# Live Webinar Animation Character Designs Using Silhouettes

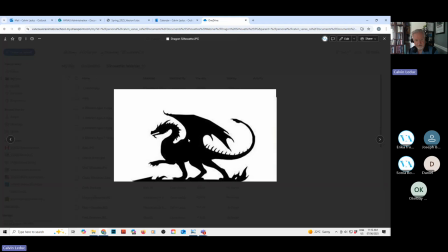So you instantly recognize this as a fantasy character.
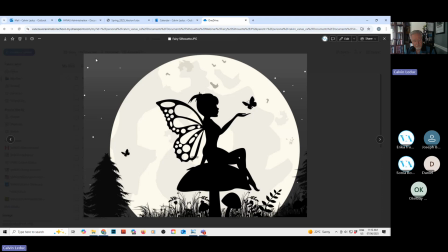Another fantasy character, right? 4 limbs with wings, a fairy, right? And there's a multitude of different types of wings you can include, but here they are using butterfly wings, right?
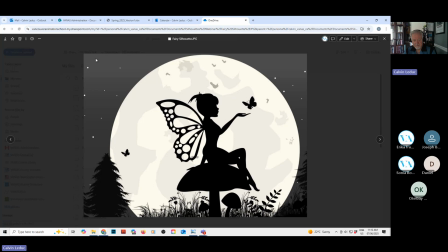And if you've ever seen butterflies, they're very delicate, very fragile, their wings, right? Easily broken. If you had a 120-pound woman, I don't think that they'd be able to fly with butterfly wings.
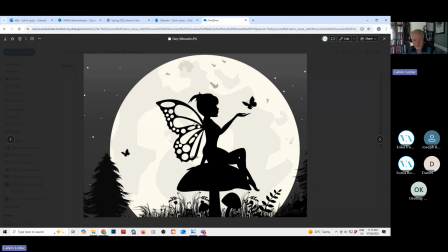But that's the great thing about animation. You're creating worlds, your own world, right? And this might not be a 120-pound woman.
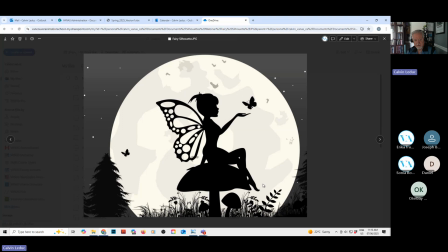Actually, here we're seeing the silhouette of a mushroom. And unless that's a 6-foot mushroom, this is just a little tiny character. So other objects, in this case, a plant, is giving a scale for their character.
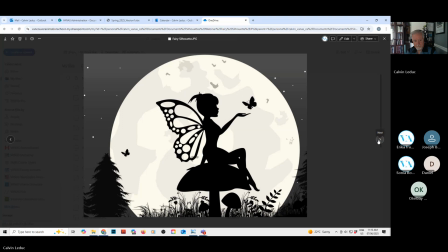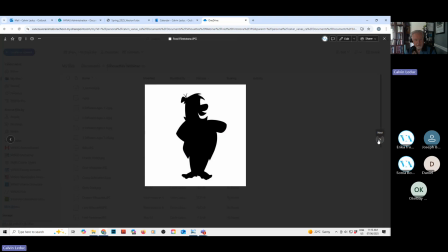This comes from one of the earliest primetime, very successful animated series called The Flintstones, right? And here's the star, Fred Flintstone. He's very masculine, right?
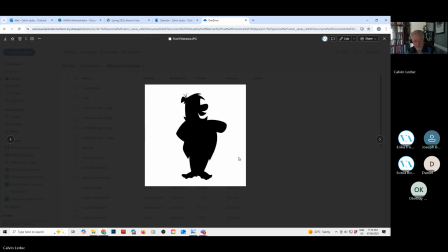He's got a barrel chest, fairly stocky, and it's prehistoric. So, right, the clothes are very rough. You know, they kind of look like fur. His hairstyle is very rough. You can see stray pieces of hair sticking out everywhere.
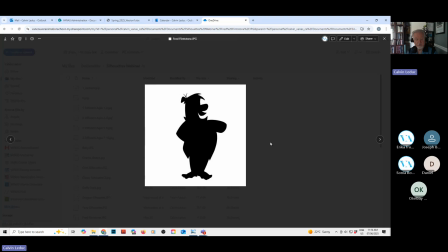And he doesn't wear shoes. He's barefoot. And a good rule of thumb for animation design is you don't have to be anatomically correct.
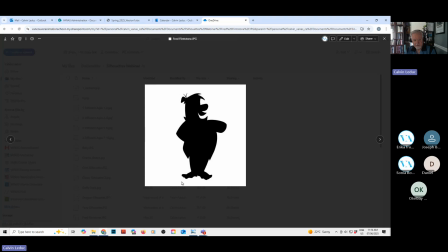If you look closely at these type of characters, you can see they only have 3 fingers, 1 thumb, and only 3 toes, right? They got to remember they're starting the car with their feet. They probably wore off the other toes.
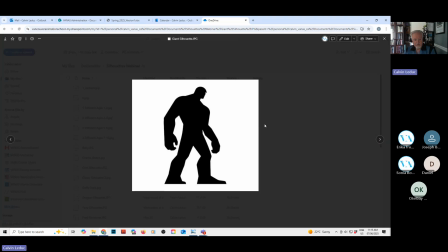Here's an example of a giant's silhouette. A very important rule for creating a giant is make the head very small, and then your character is going to look, you know,
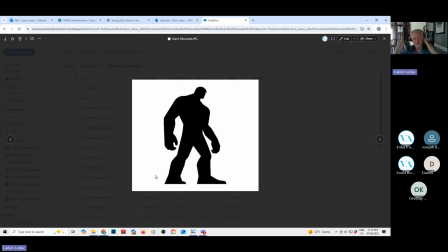extremely tall because he's, like the A-frame getting smaller and smaller as you go to the top.
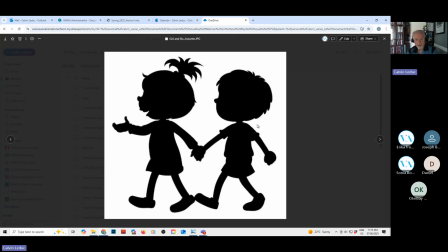If you want to have an easier time drawing things repeatedly, you want to simplify things over a lot to make it easier to draw things quickly.
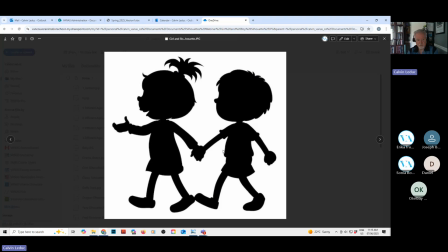You can see they're just basically, noodle shapes for the arms and legs. And you can define that it's a girl holding hands with a boy, different hairstyles, right? You include a ponytail or a pigtail.
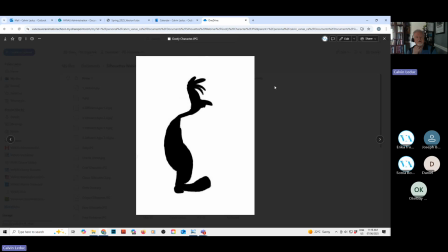Here's a silhouette of a goofy character. You can base any goofy type of character on this formula where you give it a very swayed back shape, um, very large, clown shoes, long neck,
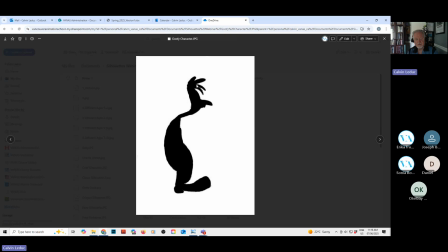possibly buck teeth, uh, hooded eyes, even though we don't see the eyes here, and, very scraggly hair. Is that a word?
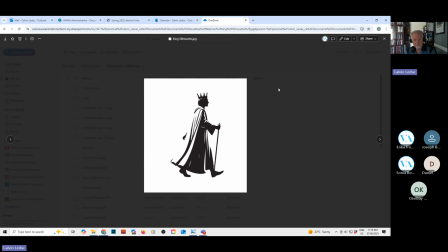Here's an example of including the hat. And here's royalty. So they're wearing a crown. As soon as you place a crown on somebody's head, it's instantly recognizable as royalty, right?
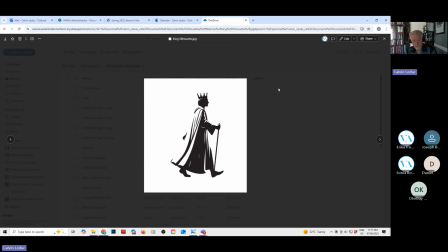They're wearing gowns, uh, very old style of clothing, right? Goes back centuries, uh, robes, and carrying a staff.
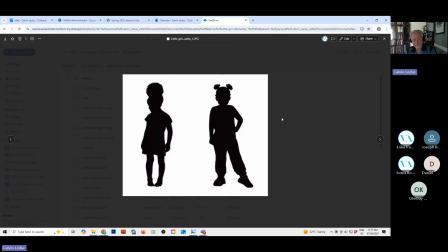Another couple of examples of a young girl, right? You can see the pose on the left side. The feet are turned in, which I think the expression is pigeon-toed. Um,
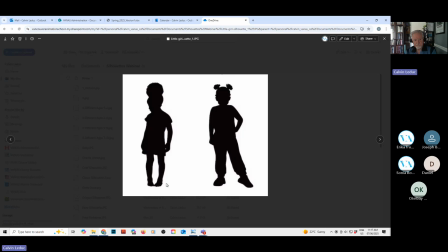Makes it, feel young and weak. Over on the right, a couple of pigtails up at the top, right? Again, makes it feel very feminine.
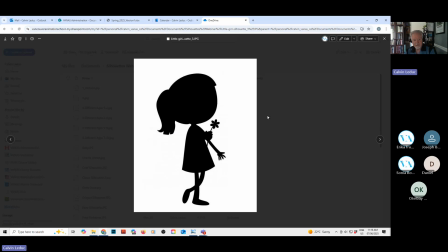And again, getting more into animated design, pushing everything and simplifying it, right? Uh, Round shapes are cute, happy. She's got a ponytail in the back.
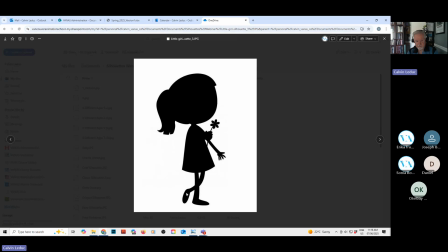She's got noodle shapes for her limbs, her arms and her legs, right? And short little fingers.
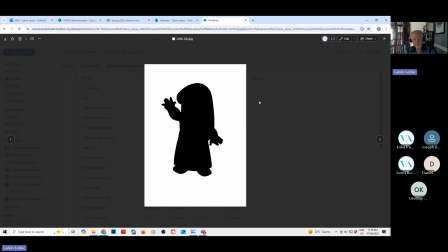I threw this one in because my 10 years I was at Disney, the only film that was in production that I never worked on was this one, being done in Florida, Lilo and Stitch. And I saw the dailies and they were great, right?
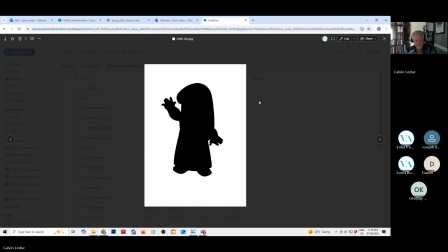And again, they're pushing the design to be very simplified, right? She has long hair. She's a little girl. She's got this round palm of her hand with little stubby fingers. And she's wearing, I believe, a dress.
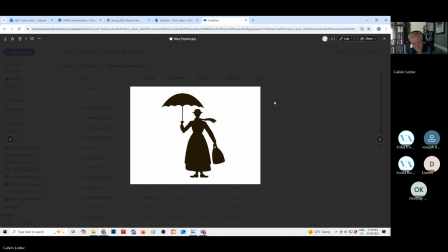This is Mary Poppins. You can also think of it as kind of a caregiver.
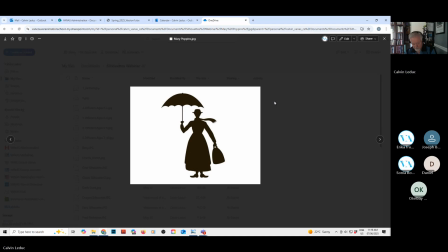She's somebody that's providing, for others, uh, protecting others. So she has this prop, right? An umbrella. So you're even establishing location, right?
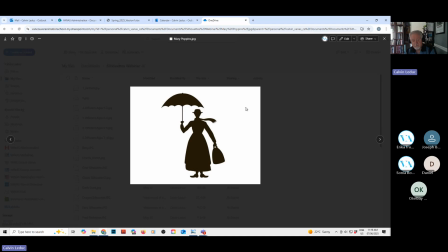Two places really that you really need an umbrella. I worked in London, England. I know there's a lot of rain there, or here in Vancouver. You need an umbrella. And, typical bag lady. She has this huge bag that she has limitless supplies in there, right? very sensible,
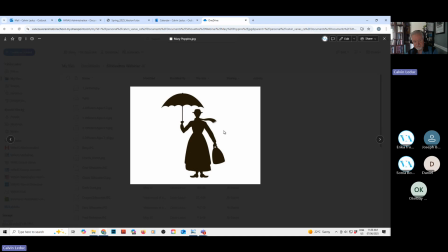has a hat, has a scarf, and feminine, wearing a dress.
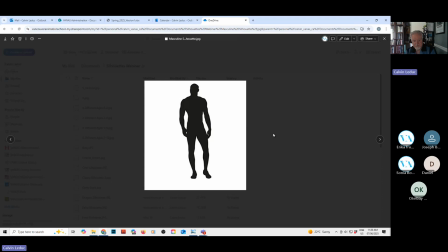This is a masculine silhouette. I should mention, you're not going to learn everything in a brief, half-hour webinar, guys, about character design. You have to go to school, right?
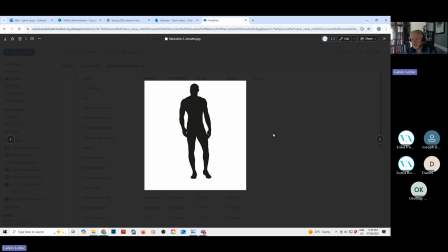If you're interested in getting a little bit of training in character design, we do have a 3-month intro to digital art course.